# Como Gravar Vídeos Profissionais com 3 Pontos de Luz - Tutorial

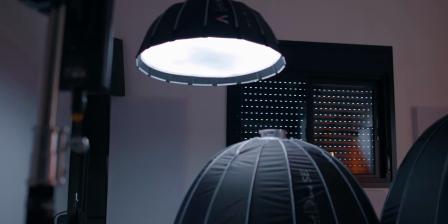4:02 Você precisa então de softbox como esse aqui, que é gigante, como o Light Dome 2 da Aputure,
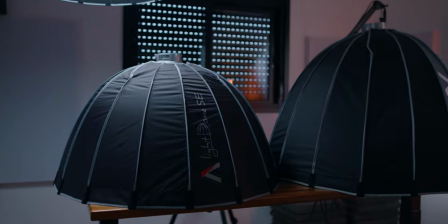4:09 que já é um pouco menor, ou mesmo Light Dome SE, ou o Mini, o Light Dome Mini 2,
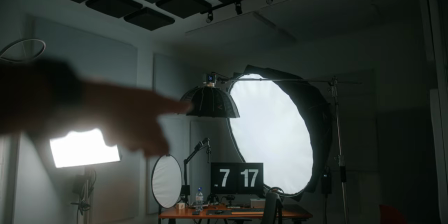4:16 por exemplo, que eu tenho aqui e eu tô usando na minha próxima iluminação que eu mostro para vocês. Tudo isso vai gerar uma luz suave.
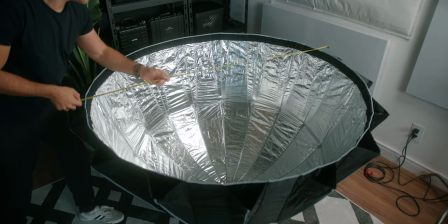4:22 Quanto maior, mais suave; quanto menor, menos suave, mas qualquer softbox já vai te ajudar,
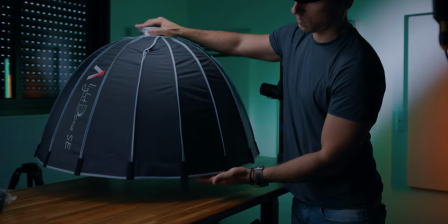4:28 já vai resolver o problema em transformar um LED super competente e bom como esses em uma luz final para você já soft.
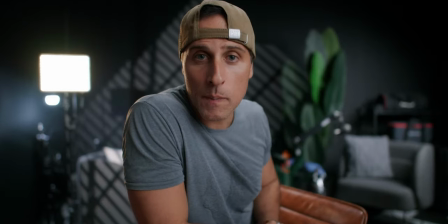4:37 É assim que você vai conseguir esse resultado.
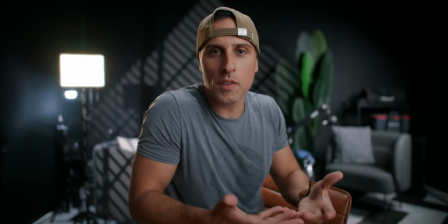4:39 A próxima luz que eu quero mostrar para vocês, todas essas outras luzes aqui, elas não são essenciais, né?
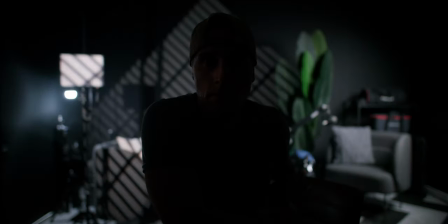4:46 Elas são dispensáveis, porém faz total diferença na qualidade quando você quer um algo mais no seu vídeo.
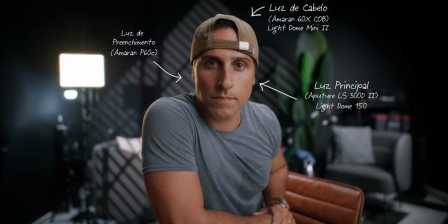4:53 É através delas que você vai conseguir aí ter uma tridimensionalidade maior, separar o sujeito do fundo, do background, e conseguir resultados como esse aqui.
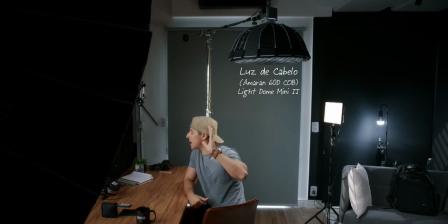5:02 A próxima é essa que tá aqui em cima de mim. E reparem, ela não tá exatamente em cima de mim, como hair light, né? Em cima exatamente do cabelo. Eu gosto de deixar ela um pouco para trás. Para quê?
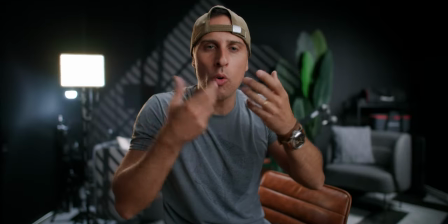5:15 Para que ela não interfira no meu rosto e fique somente essa luz totalmente soft aqui
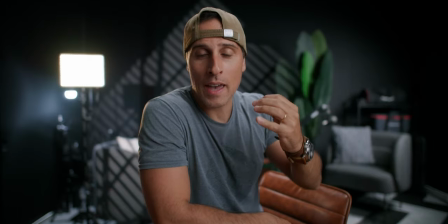5:20 e direcional para eu atingir esse resultado.
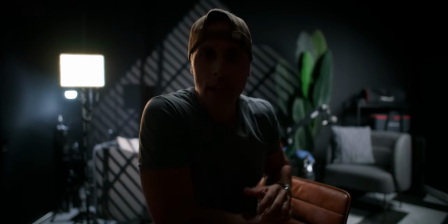5:24 Se eu desligar a luz, dá uma olhada como fica fazendo o papel de hair light.
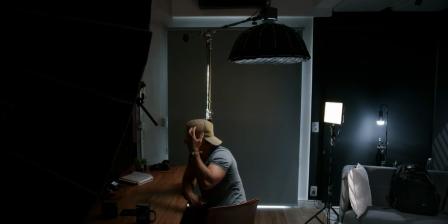5:30 Eu tenho a parte do boné aqui, que seria o meu cabelo, iluminada, e eu tenho os ombros aqui bem ressaltados aqui,
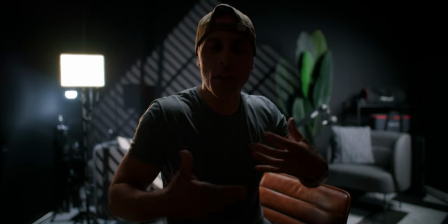5:37 bem separado do fundo, dando uma noção tridimensional muito maior no vídeo.
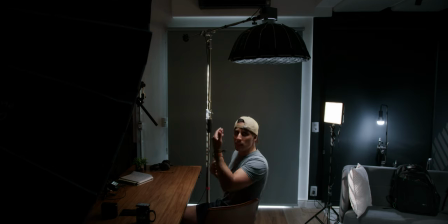5:43 Se eu tivesse exatamente em cima de mim com a luz, o que aconteceria?
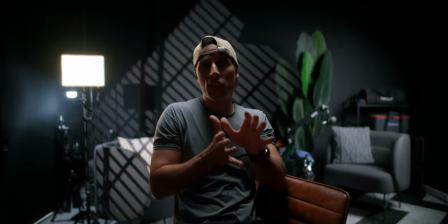5:48 A luz também vai interferir no meu rosto, e isso eu gosto de deixar esse papel do rosto exatamente para a luz principal.
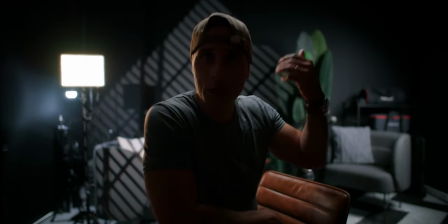5:55 Então eu fico dessa forma, ela fica pegando o cabelo e os ombros e resolve o meu problema.
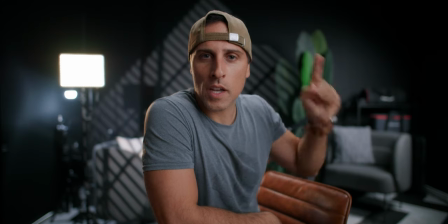6:02 Tudo junto, eu tenho essa qualidade aqui que vocês estão vendo. A luz que eu utilizo aqui é para hair light nesse momento.
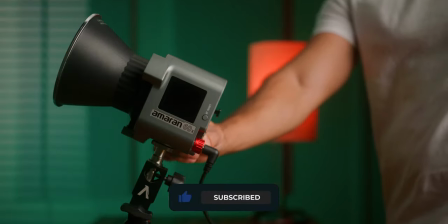6:09 É a Kobe 60X, que ela é uma Kobe bicolor, e eu estou usando em daylight também, 5600K nesse momento.
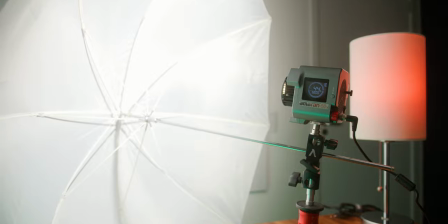6:18 Poderia colocar 3200K para ter uma temperatura mais quente, se assim desejar, mas no caso estou usando em
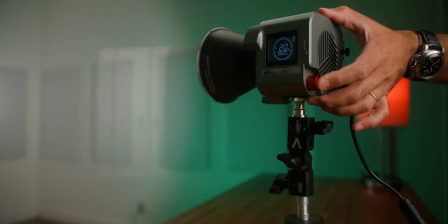6:25 5600K, e eu estou com o Light Dome Mini 2 da Aperture, que é um softbox bem menorzinho,
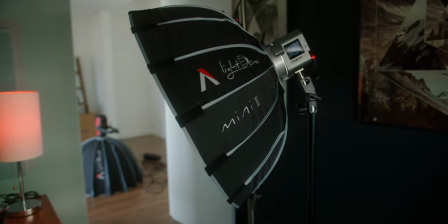6:30 não tem necessidade de ser uma luz super soft nessa parte.
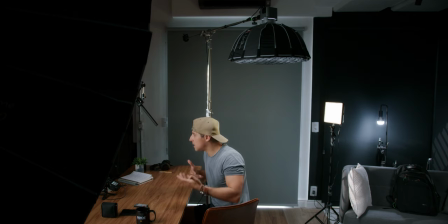6:34 Você poderia usar em hair light luz dura também, tem gente que gosta, eu prefiro um pouco mais soft assim.
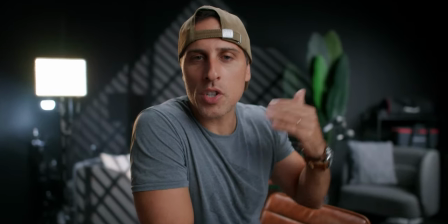6:40 Esse softbox do menor aí da Aperture já resolve totalmente o meu problema.
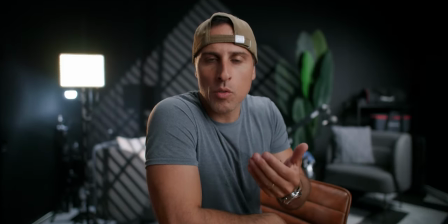6:46 A terceira luz aí que tá incidindo no meu rosto aí, resolvendo um problema aí, deixando mais tridimensional ainda, é essa luz aqui que tá apontada pro meu rosto,
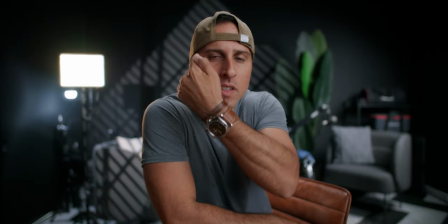6:56 essa fill light, essa luz de preenchimento que tá gerando exatamente esse contorno aqui em 3200K numa temperatura quente,
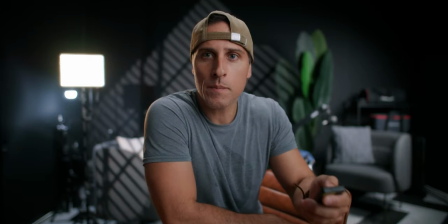7:05 né? Amarelada, dá só uma olhada. Olha só.
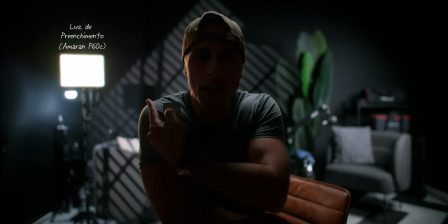7:11 Isso aqui, ó, esse contorno está sendo gerado por aquela luz ali, aquele painel de LED, que é um Amaran
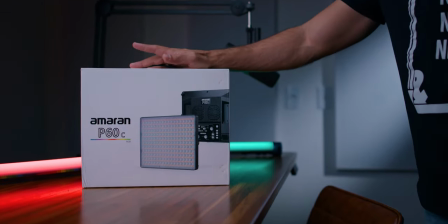7:18 P60C, um LED super competente RGB, que no caso ali eu estou usando o range de CCT dele,
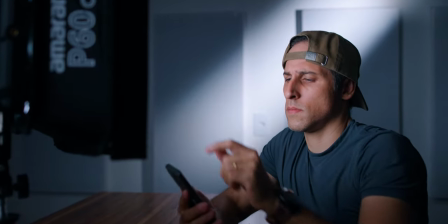7:25 está em 3200K, para gerar essa luz amarelada aqui.
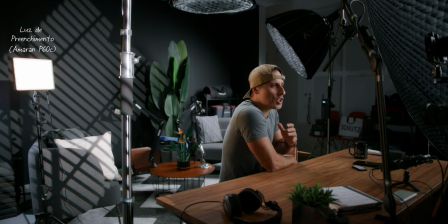7:30 Repare, isso aqui é um detalhe que está deixando meu rosto totalmente tridimensional,
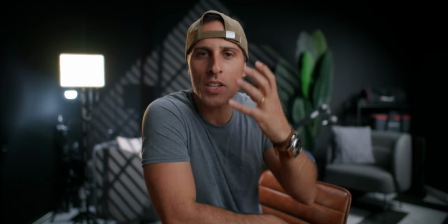7:34 onde eu tenho a região de highlight mais forte que bate, tá em torno aí de 45 graus, e eu já falo um pouquinho sobre isso,
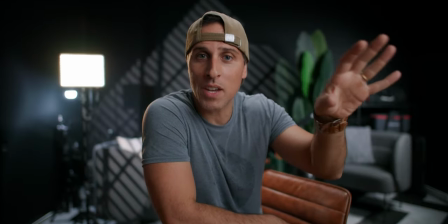7:42 nos resultados que você tem mexendo na Keylight.
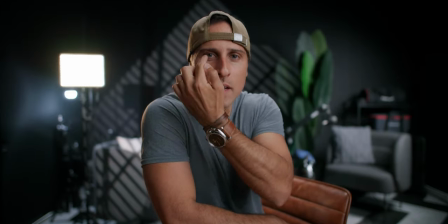7:44 Você tem depois uma região que tem uma certa sombra aqui, ó, gerando um Rembrandt aqui na parte da bochecha, tem uma certa sombra, e aí sim chega esse contorno aqui finalizando o meu rosto,
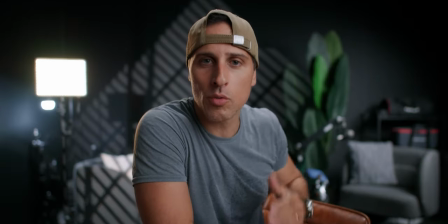7:56 deixando totalmente ele tridimensional e separado do fundo. É esse o resultado que você vai atingir.
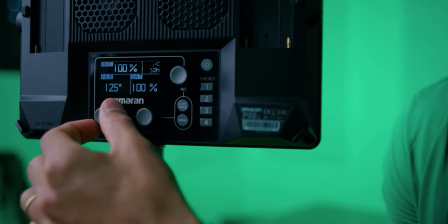8:04 Pessoal, vale ressaltar aqui que cada detalhe conta quando você está querendo
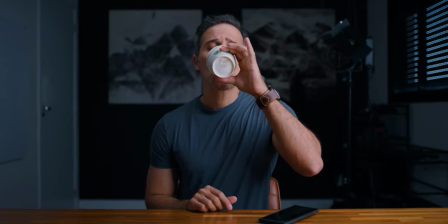8:11 atingir um resultado diferenciado aí nas suas filmagens.
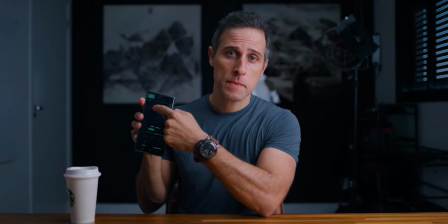8:15 Qualquer posicionamento e intensidade das luzes faz total diferença em todo esse processo aí, em todo o seu processo de filmagem.
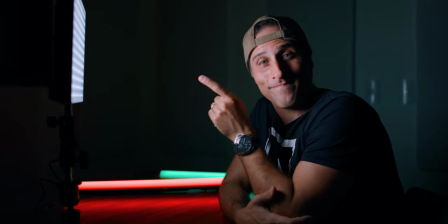8:24 Então, por isso que eu sempre digo que é importante você ter iluminações todas dimerizáveis, né, de preferência de 0 a 100%. Para você ter uma ideia, a P60C, essa iluminação aqui causando isso aqui, está em 1%. Né, em 1%. Se eu não tivesse uma dimerização e tivesse em 10, 20, 30%, estaria muito mais forte do que eu necessitava. 1% já resolveu meu problema aqui do jeito que eu queria. Então, com iluminação dimerizável,
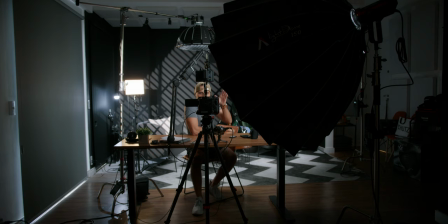8:50 você atinge exatamente aí o que você precisa. Outra coisa super importante é o posicionamento da luz principal aqui da Keylight, né?
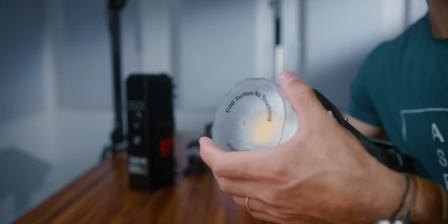8:59 Cada detalhe, cada centímetro mais para um lado ou para o outro vai gerar um resultado diferente em você.
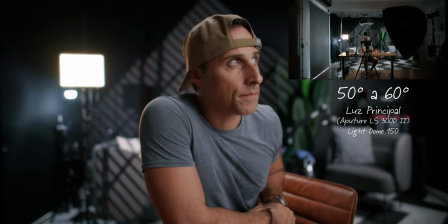9:05 Se você quiser que a parte aqui da sombra fique muito acentuada, vale você aumentar o ângulo para cima de 45 graus,
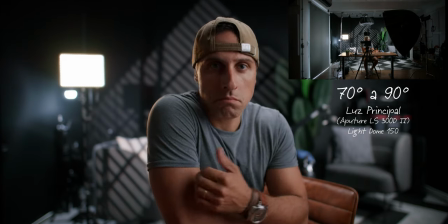9:14 50, 55, 60, 70, você vai tendo resultados mais assim dramáticos. No caso, você consegue aí gerar mais contraste entre highlights e sombras na parte do seu rosto.
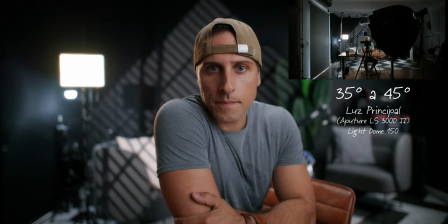9:29 Quanto menos aí você começa a fechar, você começa a chegar mais pertinho, deixar um ângulo menor, né,
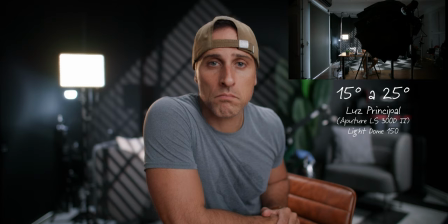9:34 40, 35, 20, você tem uma imagem um pouco mais chapada, com menos contraste aí no seu rosto, com menos separações aí entre highlights e sombras e tudo mais. Então, mexa, faça testes, né, cada detalhe aí,
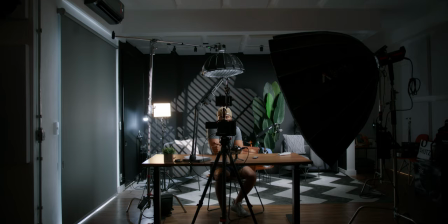9:49 cada posicionamento, cada ângulo diferente na sua Keylight vai fazer total diferença na sua iluminação. Então, Você não tem que ter preguiça em mexer. Aqui o tempo inteiro eu tô mexendo para atingir os resultados aí, testando, cada hora querendo um resultado diferente, então eu tenho que estar sempre mexendo para aí sim você conseguir um resultado perfeito aí na sua Keylight. E resultado perfeito que eu digo é do jeito que você quer, do jeito que você espera.
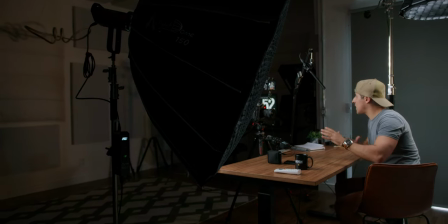10:16 Outro conselho que eu dou importante é que reparem aí, todas as janelas aqui do estúdio estão totalmente fechadas aí, lacradas, sem a incidência aí de luz do dia, né? Luz, a variação da luz pode ser um problema, uma complicação para deixar tudo nivelado aí no seu vídeo, né? Não que você não possa usar luz natural, você pode usar se assim você desejar,
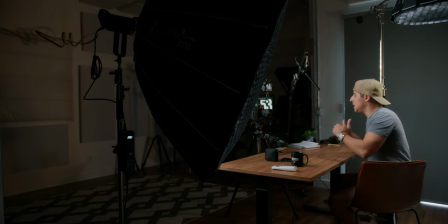10:43 mas falando aí em algo homogêneo, em algo contínuo, que você não dependa nem da intensidade da luz, nem do tipo de dia, como tá, se tá chovendo, se tá sol. Enfim, nada como você ter a iluminação para você gerar exatamente a luz que você precisa, independente de como tá o tempo lá fora. Então eu recomendo que você deixe todas as janelas fechadas e você tenha total controle da sua iluminação.
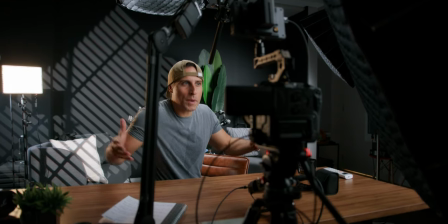11:12 Bom, pessoal, então é isso. Essa aqui é a minha contribuição aí para a iluminação de 3 pontos. É o jeito que eu faço aqui. Gosto de deixar também vocês sempre atualizados do que eu tô usando e como que eu faço. Espero ter ajudado. MCI, mais uma vez, brigadão. Sem vocês, esse vídeo aqui não seria possível. E é isso. Você curte conteúdos como esse? Você gosta? Se inscreve no canal, curta esse vídeo e até o próximo.